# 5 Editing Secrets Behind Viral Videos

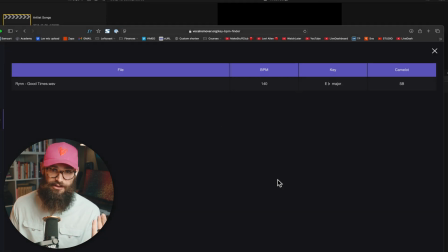[12:21]
And I like to add that into the file name when it's downloaded on my computer for just easy reference in the future.
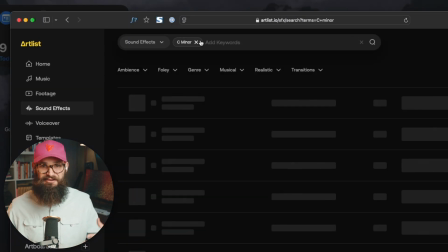[12:26]
As well, with sound effects, you can find a sound effect or a tonal atmosphere sound that matches with that.
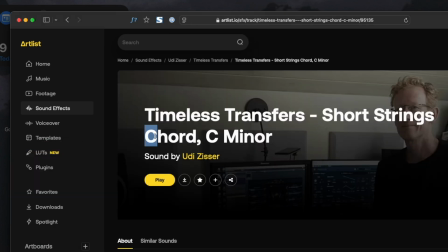[12:32]
In this example, we're going to use a piano hit that transitions into kind of a resonant tone. And I want to match that piano hit in the same key of the song that it's transitioning into.
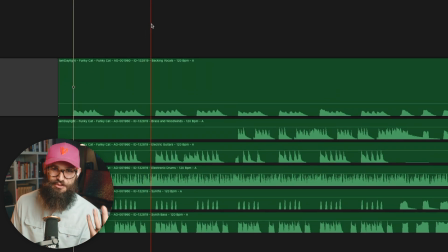[12:43]
Okay, a quick note on stems. These are awesome. They're super effective for taking all the techniques we're talking about today and just leveling them up.
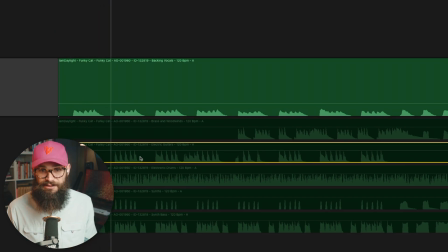[12:51]
So you can stack the stems on top of each other in a compound clip and then disable or enable different aspects of the song.
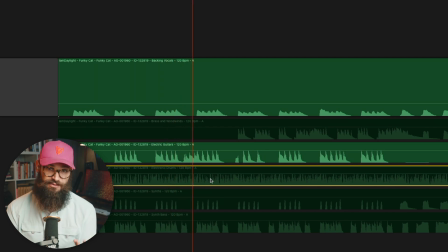[12:59]
You can loop other sections easier. One of my personal favorite ways to do this from an editing perspective for building sound beds is pulling up the percussion tracks.
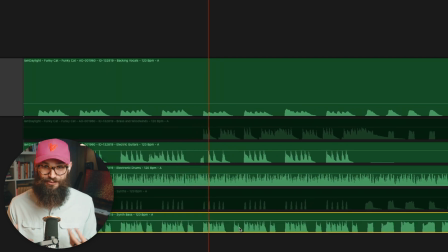[13:07]
I really like rhythmic sections.
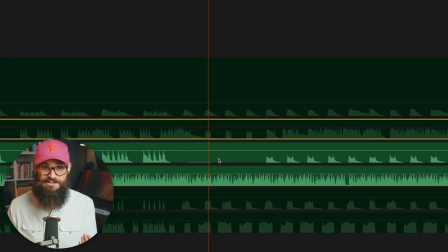[13:08]
So usually the drum section of a song ends up being one of my favorites to use from stems, because sometimes the melody of a song can be kind of overwhelming or distracting.
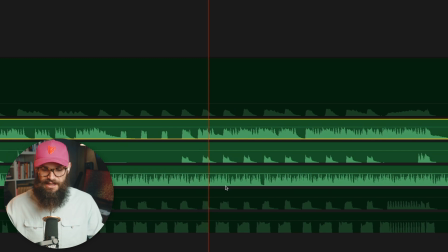[13:17]
So pulling that away can really be effective here. But let's go back. Okay, so we've got our stems, we've got our sound effect, and they're in the same key, and now we can transition them.
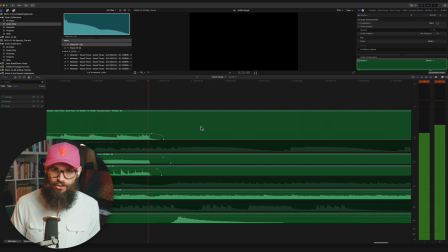[13:25]
So in this example, let's transition out of our song at an earlier point and use this piano hit to kind of resonate out of that song.
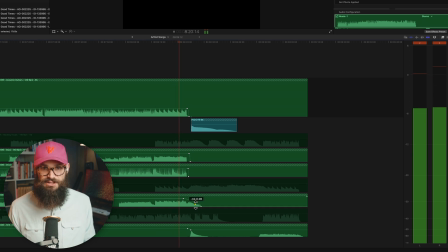[13:33]
So if we line it up, we can fade out the different stems. And here's an example of how we could do that.
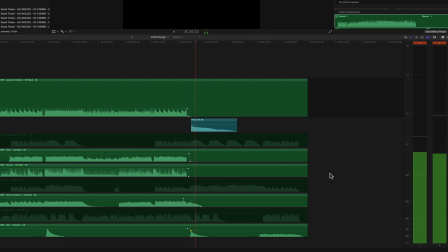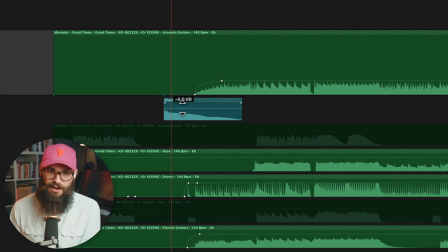[13:45]
You can also take this and use it at the start. And this is a good example to talk about some other techniques where using sound bed
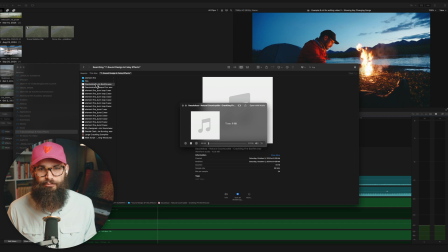[13:52]
layers and atmospheric sounds are really important for making your video feel immersive,
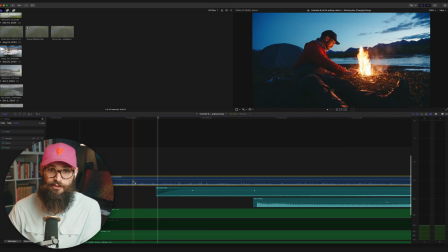[13:58]
especially if the footage you recorded on location doesn't have great sound.
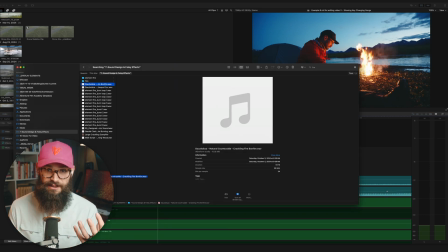[14:01]
And I often use wind puffies on my mic, so they don't capture kind of the atmospheric wind sound.
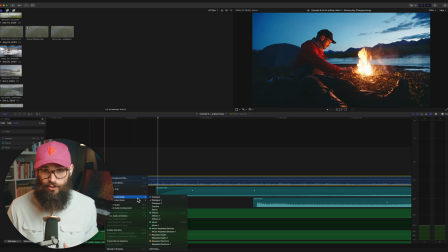[14:07]
So I like adding that back in, or maybe it's a drone shot where you can't hear anything at all. Adding just simple sound beds under your drone shots is an easy way to immediately take your projects and make it feel more immersive. And then we're going to use the piano hit to transition us out of this moment where I'm sitting by the fire into a drone
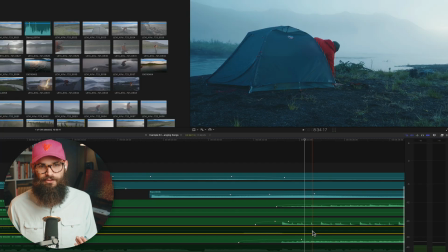[14:24]
shot and key us up and be ready for the song that's going to follow in afterwards.
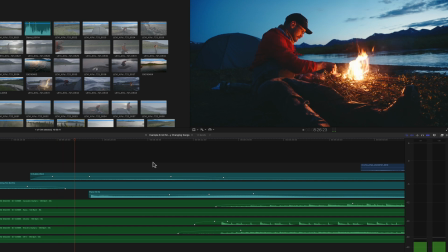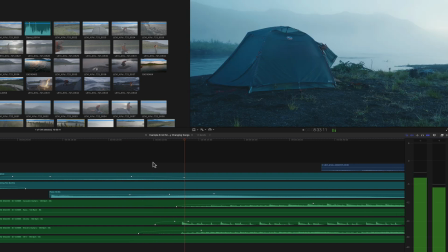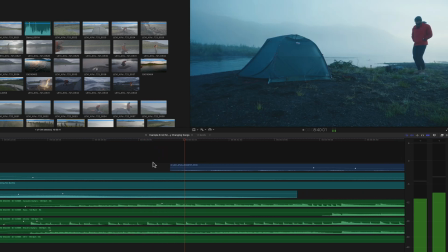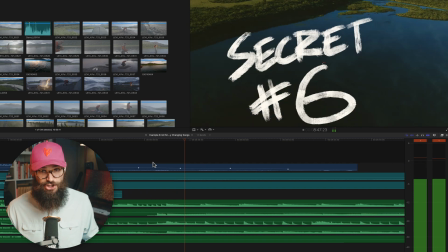[14:49]
sometimes you have songs or sound assets that you really want to mix tonally, but they don't match, and you don't have a version of it that does match. Now, this technique I haven't heard anyone talk about before, but you can actually figure out the keys that they're in, figure out the difference in semitones between those keys. I always have to Google it because I'm very bad with musical theory.
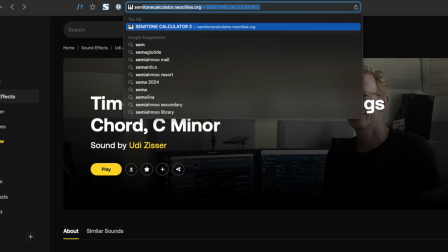[15:11]
I'm a drummer, I'm not a musician.
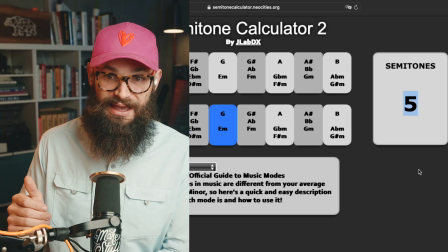[15:13]
And what you can then do is take in an effect like pitch shifting and adjust it by the correct amount of semitones to bring it into the right key.
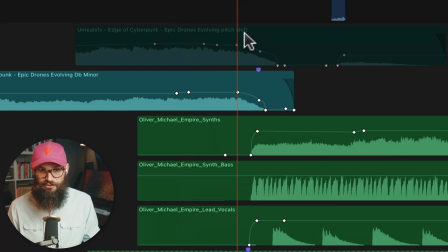[15:21]
Now, if we listen to these two different examples here, if we transition out of one sound effect and we want to build into a song here, it works, but it's a little bit awkward, and those with perfect pitch out there are going to be annoyed with it.
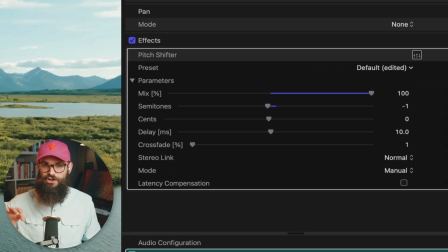[15:34]
So if we pitch shift this sound effect, it would actually merge with the upcoming song much better.
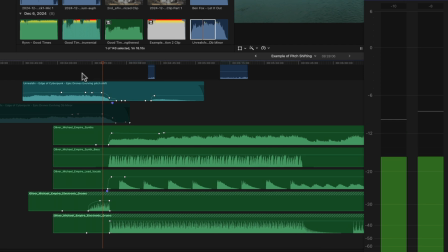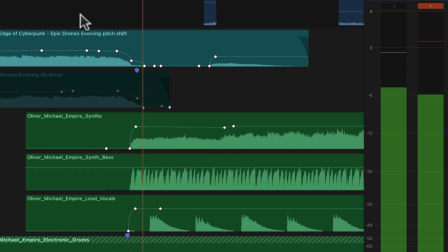Come on, that's pretty cool. Now, if at this point of the video, you're like, Levi, I already knew all of these techniques. Well, take your hand, pat yourself on the back because you're probably a better editor than I am, and share one of your best tips down in the comments because we always like learning from each other. And of course, if you want to see some of my adventure films, go watch the playlist. There's some awesome projects. I'd love for you to see them. That's it for this one. Remember, life's better when you make stuff. Peace.